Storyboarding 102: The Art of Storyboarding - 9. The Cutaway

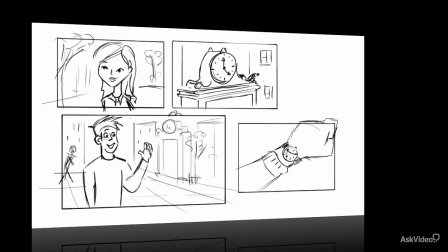2s
The cutaway is an important shot to understand because it can help you out in so many ways when you're boarding a tricky sequence or a long piece of dialogue between characters,
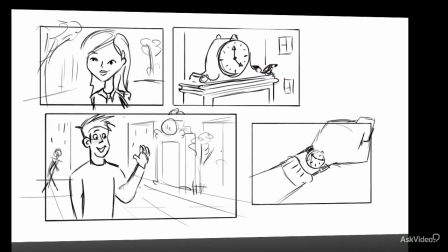14s
or when you want to change the setup smoothly and quickly. In this tutorial, I'm going to show you the two main ways that this shot is used.
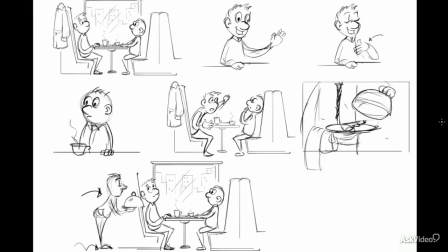23s
The first instance that a cutaway is most helpful is when you're in the middle of a sequence and you want to show the audience something important or new visual information. Then you cut to your cutaway or insert shot. In this instance here, I've got two characters in a restaurant.
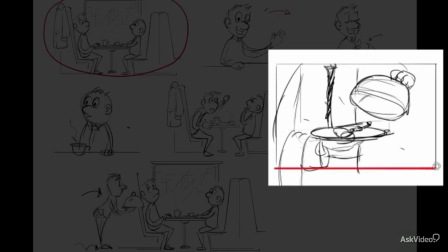41s
They're talking away to each other and a cutaway shows a waiter dramatically placing a gun onto one of the plates.
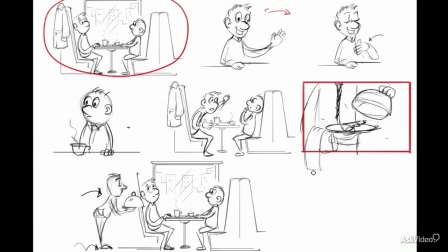48s
In a very simple and direct manner, we've sort of notched up the tension and cued the audience up to something dramatic that's going to happen. But the cutaway certainly doesn't have to be a big dramatic reveal. It can be a small side note or a quick glance at something that simply adds to the action.
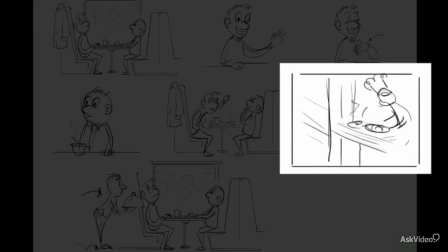67s
Here, the cutaway could just as easily have been a shot of plates coming out of the kitchen. If, say, the script is simply about two guys in a restaurant having their lunch.
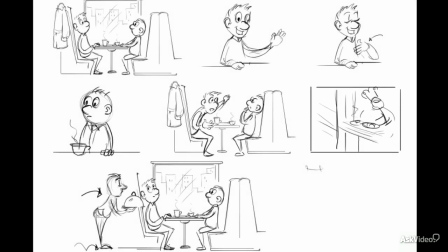77s
So it's usually something that isn't explicitly said in the dialogue,
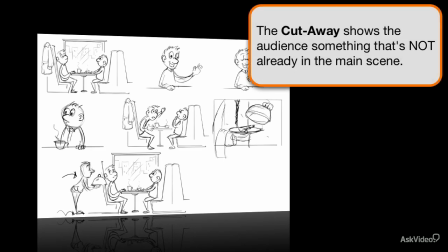82s
but it's part of the story and so you want to direct the audience's attention to see it.
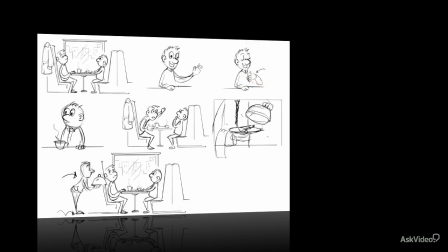87s
Now I'll look at the second instance that you're most likely to use the cutaway.
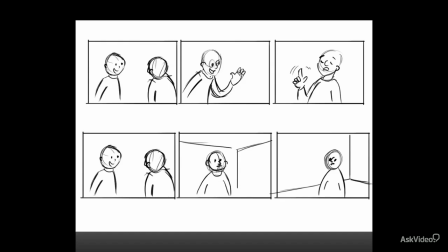92s
When I spoke before about corresponding shots and the patterns of shots that are used to treat certain sequences,
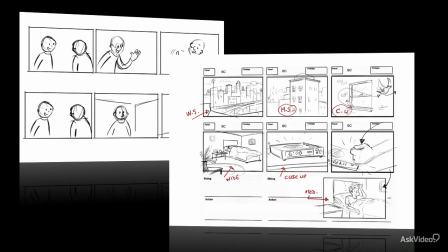99s
I was making the point that some combination of shots have to go together because they're visually logical.
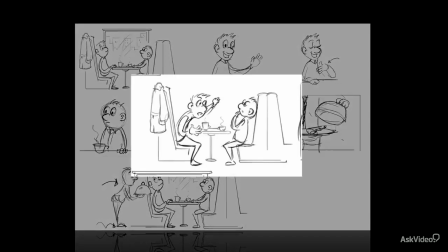106s
They make a scene flow and they ensure that your audience doesn't get confused about where everyone is and what's taking place.
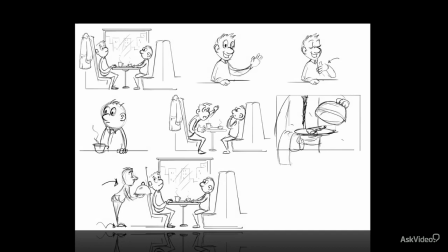114s
But sometimes you will want to break that flow and establish a new camera angle or a new setup.
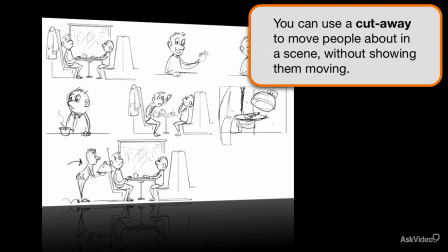121s
And it can be tricky to know how to get out of a set combination of shots. The answer usually is to use a cutaway.
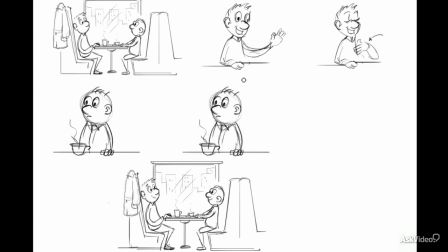129s
Let's go back to this scene in the restaurant. Say you want to show this guy getting up and putting on his coat. You'd have to cut back to a wide shot, then have him walk over, maybe get his coat, put it on, change the camera angle, all that stuff.
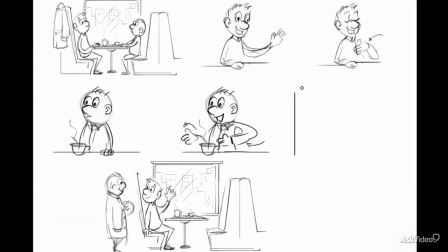144s
Or you could use a cutaway. You could cut to a close-up, say, of the clock on the wall showing the time. Then your next shot is the guy already standing up with his coat on. The audience will automatically know that he had time to go through the whole action.
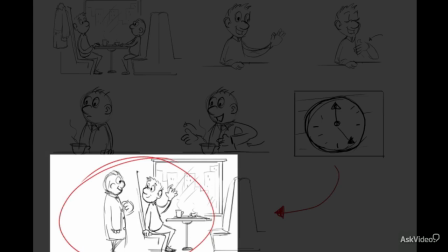160s
It's a smoother cut because you've used the close-up of the clock to bridge that time gap.
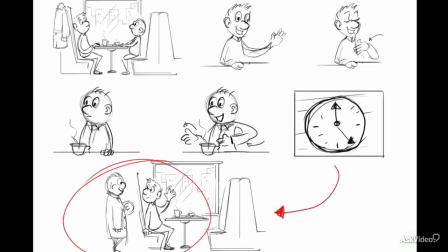166s
Plus, it gives important visual clues to the story. That shot of the clock implies that maybe the sky's in a hurry. He can't be late. There's something going on. Think of the cutaway as one of your finest editing tools.
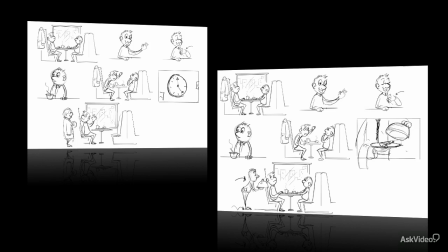180s
It's a tool that can give you a lot of flexibility for continuity, story progression, and even, as we've just seen, for compressing time.
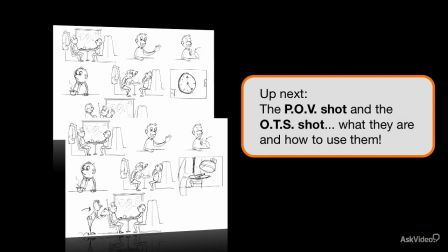190s
In the next tutorial, I'm going to take an in-depth look at point of view shots and over the shoulder shots. And I'll show you how these camera angles can really help audience identification with your characters.